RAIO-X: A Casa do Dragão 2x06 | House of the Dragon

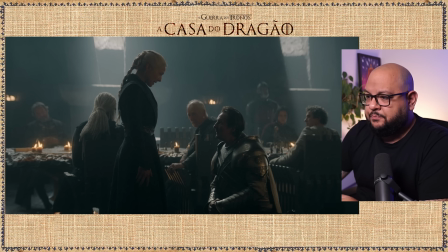(12:15)
Mas você pensa que ela é uma rainha ofensiva e tudo, e na verdade não é. Ela fica depois do que ocorre com o Stefan Darkling, pensando que talvez seja muito difícil seguir num caminho brando.
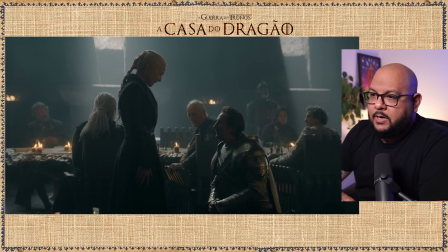(12:26)
A gente vai ver um pouco mais à frente isso também. Então ela está aqui numa clara situação de poder, é evidente, mas ela está muito apreensiva.
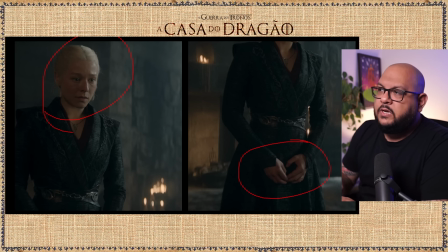(12:35)
Olha o rosto que Emma Darcy coloca e olha as mãos sempre ansiosas, dando um tanto quanto de ansiedade para a personagem. Como quem disse, cara, eu estou te pedindo isso aqui, mas eu nem sei se eu queria. Gosto muito disso.
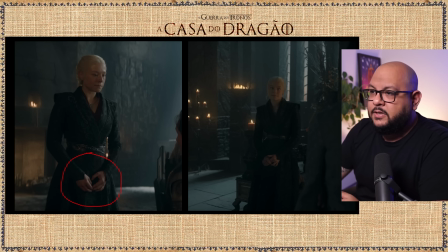(12:48)
Mas à frente, aqui é na cena que eu estou falando e aqui é numa cena bem mais à frente. Aqui é a cena número 1 e a cena número 2. Essa cena aqui é com a Missária. A emissária tá bem aqui, então aqui mostra bem direitinho como ela tá bem apreensiva com tudo que tá acontecendo aqui na cena 1 e também, de certa forma,
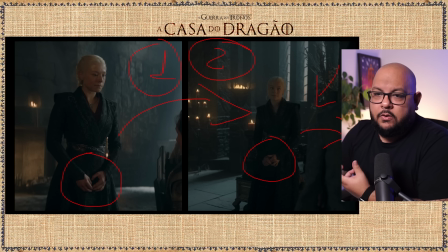(13:04)
enquanto ouve aqui a emissária tentando se conectar. Então é quando ela se mostra, portanto, isso aqui é a vulnerabilidade dela. Então sempre daqui pra frente que vocês virem em qualquer cena, guardem isso, em qualquer cena de A Casa do Dragão, Então,
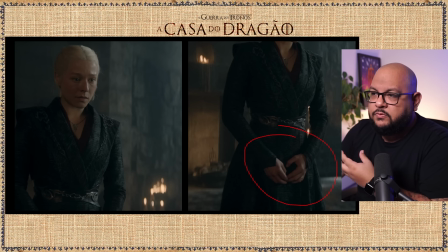(13:17)
sempre que vocês virem essa mãozinha aqui de Amanda Arce,
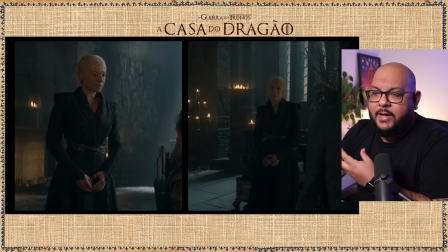(13:21)
então entendam que naquele momento a personagem está se sentindo vulnerável,
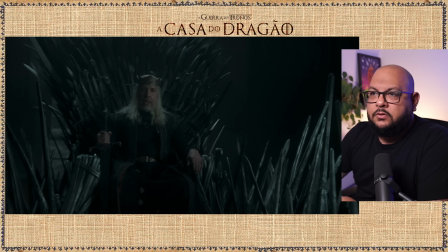(13:27)
ok? Seguindo. Ah, temos aqui a grande cena do Viserys voltando aqui nos Devaneios de Daemon. Muita gente reclamando do Daemon em Harrenhal. Eu sinto pena das pessoas que não conseguem sentir essa... Primeiro que eu fiz até uns cálculos, acho que por episódio é no máximo 4 minutos de cena do Daemon em Devaneios. É no máximo, somando todos os episódios, é no máximo 4 minutos. É 4 minutos e alto. 5 minutos, vai, vou arredondar. É 5 minutos de 3 horas. O pessoal fica altamente chateado com os devaneios do Demo. Eu acho que o pessoal não tem o que reclamar, mas tem que buscar o que reclamar. É muito importante ter algo pra reclamar.
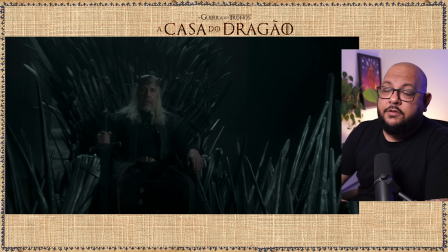(14:02)
A vida se faz a partir do hate. E o hate vem demais. Isso é bom. Isso é bom não, isso é fato. Isso é péssimo, isso é fato. Foi um ato falho, será? Mas, seguindo aqui, falando em ato falho, vamos falar de terapia?
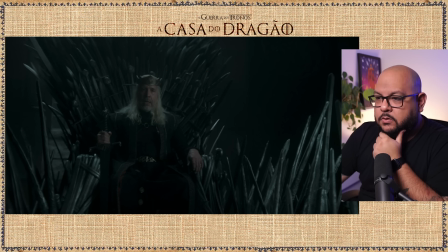(14:15)
O demon tá na terapia dele, né? Então o Viserys aparece nessa cena de poder e tem uma coisa que eu gosto muito, porque a primeira coisa que o demon, quando percebe o irmão, tenta fazer é fugir.
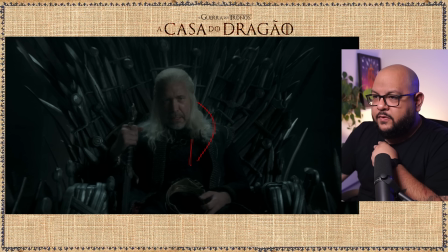(14:24)
E quando o irmão tira a coroa que fica mais vulnerável dentro da cabeça dele,
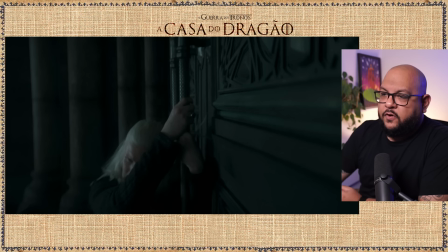(14:28)
ou seja, a cabeça dele convidando ele pra finalmente entender o irmão sem essa coroa, se permitir a se conectar com o irmão, ou quer que seja, ele foge mais ainda, ele entra em parafuso, em desespero, abre a porta pelo amor de Deus,
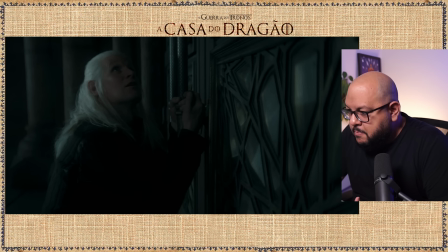(14:44)
porque ele parece que tem medo do irmão sem a coroa, tu percebe, tu entende, tu consegue entender isso, tu consegue introjetar essa sensação, ou eu tô viajando,
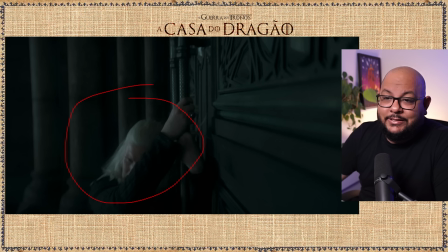(14:54)
eu quero ver nos comentários, então o irmão com a coroa causa sim a repulsa dele ter que encarar aquilo tudo, beleza, mas quando o irmão tira a coroa ele entra em um desespero quase que sei lá,
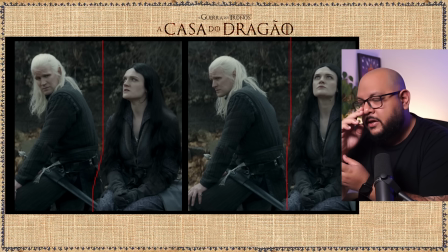(15:06)
de gênese do personagem, é o maior desespero que a gente viu dele nesses sonhos, Então tá aqui a cena bem completa. Aí, obviamente, como um bom Damon que ele é, ele vai tentar fugir. E uma coisa que eu quero mostrar, ou adoraria ver com mais calma, e é isso que eu tô fazendo, é Harrenhal, de um ponto de vista que havíamos ainda não presenciado.
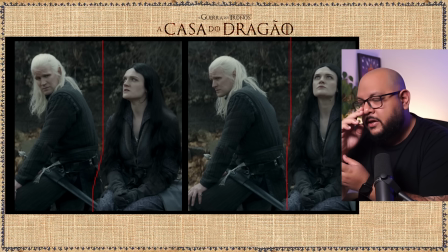(15:25)
E aqui o horizonte tá na diagonal. É o velho, e não tão bom porque eu não sou muito fã, mas é o velho Dutch Plan, Dutch Angle, ou Plano Holandês. nesse caso aqui o plano holandês ele se faz muito relevante acho que
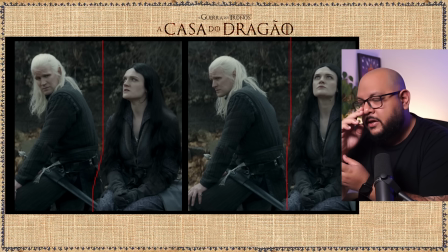(15:40)
é legal porque primeiro que a gente tá na subida e segundo porque para enquadrar dois assuntos né e dois assuntos em tela da co relacionados então o demo e rar enrol ou seja esse cara ele não aguenta mais rar enrol lá
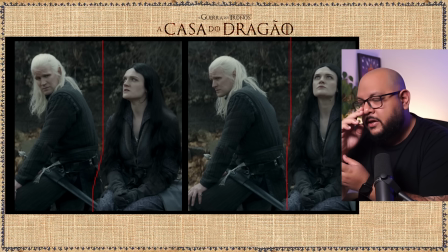(15:55)
eu não aguento mais o demo rar enrol ele não aguenta mais rar enrol ele tá tá maluco que ele tá doido para ir embora. Essa cena é a Alice dando um tapa na cara do Demo ali. A cena nós já sabemos bem, inclusive falei bastante sobre ela lá no análise. Mais uma coisa que eu quero colocar aqui é como o Demo está de costas para a Alice.